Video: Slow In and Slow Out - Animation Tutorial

Hello everyone, welcome back to my series, True Digital Tutorials. During this episode, I'm going to cover the principles of slow in and slow out in animation. This is another principle that you may have noticed me using throughout the series so far. This concept is used to refer to the animation equivalent of acceleration and deceleration.
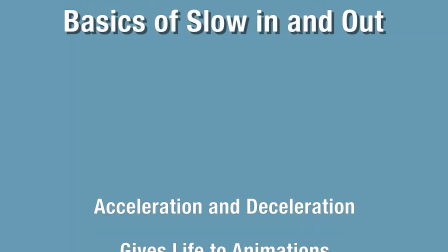27s
When driving a car, it would look strange if it went 40 miles per hour as soon as you hit the gas. Instead,
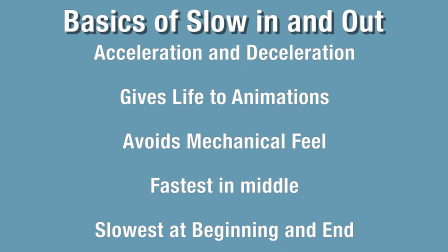33s
it starts out from a stop and slowly builds up speed until it reaches that constant speed. This concept is another one that gives more life to your animations. Take this simple ball for example.
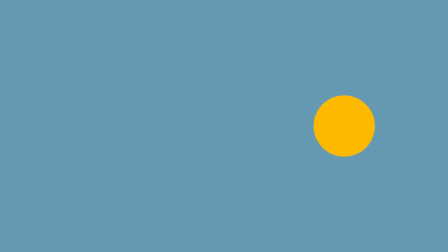46s
In the first example, I put the frames at equal timing at equal distances from each other. The end result is a sort of mechanical sliding across the screen. Instead, we can try to add slow in to the animation.
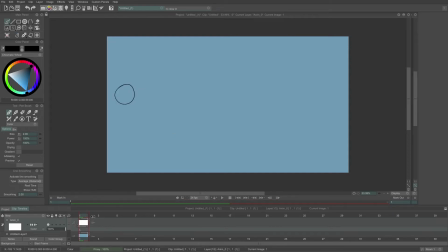60s
This principle is pretty literal as the ball literally goes into the movement slowly. To do this, we add more frames or drawings at the beginning of the movement closer together. As the scene progresses and the ball picks up speed, we can space the frames out further from each other.
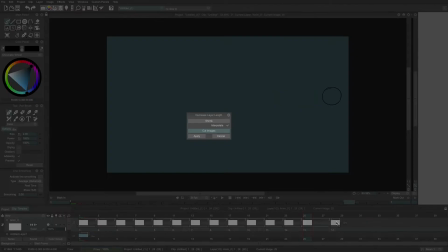75s
This effect creates the illusion that it's picking up speed and accelerating.
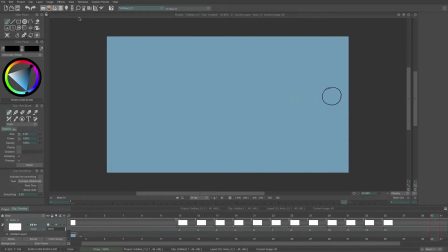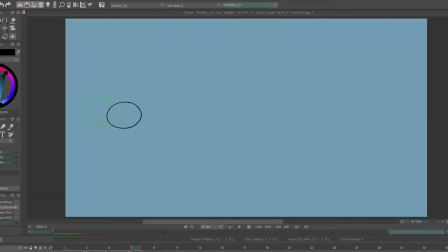84s
We can also add slow out to the animation. In order to do this, we do the same process as before to the end of the animation. We add more frames close together as the ball is about to come to a stop. If we want to, we can give this ball even more life by also adding a stretch to the ball as it begins to pick up speed.
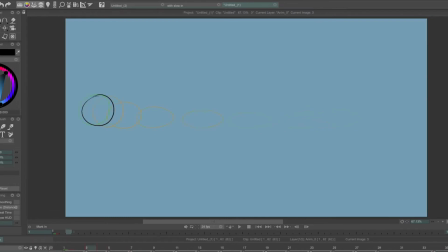104s
We begin the same process as before, but when the ball reaches its top speed, we stretch it so that it gives off the illusion that it's going very fast.
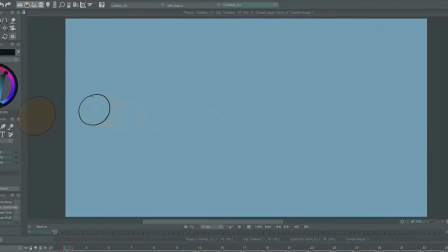Another common exercise that we can use to practice slow in and slow out is the pendulum swing.
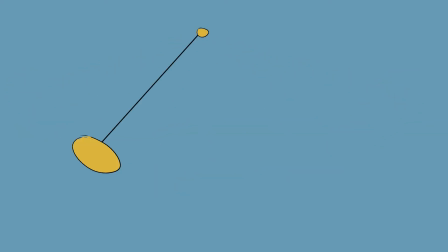123s
With a pendulum swing, it is at its fastest when it's at the bottom, since it relies on gravity. The movement is at its slowest right before it comes to a complete stop at either the far right or the far left.
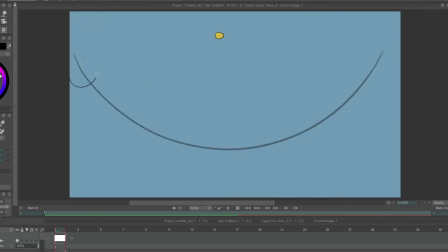136s
In order to demonstrate this principle, I will now walk you through the process of animating a pendulum. I personally like to begin with adding an arc as a guideline so that I don't lose track of the movement while I'm going through it.
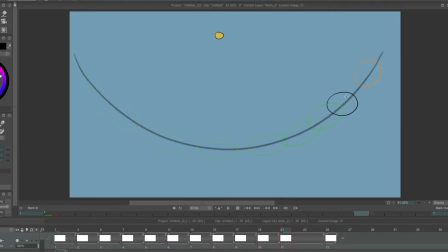149s
Then I add the three main poses of the animation, one frame at the far left, another in the middle with some stretch on it, and the last one on the far right. Then we begin to fill in the in-betweens. At the most extreme points of the action, we added a lot of frames.
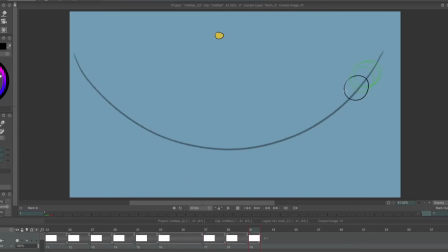165s
We add most of our frames close together at the two ends of the movement, and fewer frames in the middle when it swings across the screen. We can also change the timing of the movement by adding more frames or fewer frames to the whole animation, making the pendulum swing faster or slower.
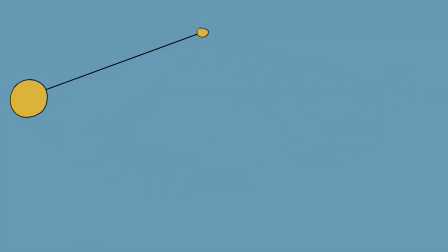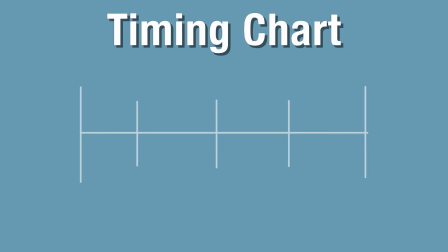188s
In order to further demonstrate this principle, here is an example of an animator's timing chart. The timing chart lays out where each frame will appear in the movement of animation. You'll notice that on this timing chart, the frames are evenly spaced out. This movement therefore has no slow in or slow out.
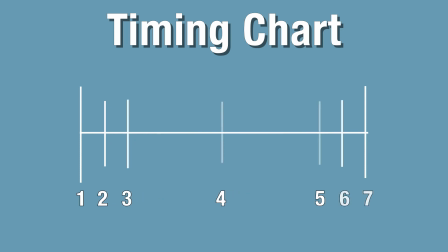206s
However, looking at this timing chart, you'll notice that the frames are spaced closely together at the beginning and end of the animation. When this is translated to the animation, it will incorporate both slow in and slow out.
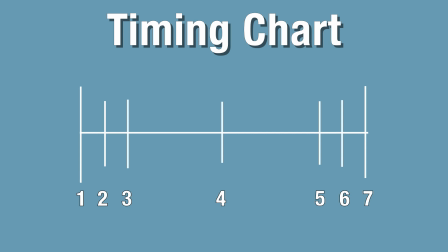219s
This principle is applicable to all styles of animation. If you would like to see examples of this principle and others in action, then I would recommend watching Aaron Blaze's videos. He does a lot of work with traditional pencil and paper animation and also works with TV Paint as well. However, the principle applies to 3D animation, motion graphics, stop motion, or whatever style of animation you can think of. Thank you everyone for watching today.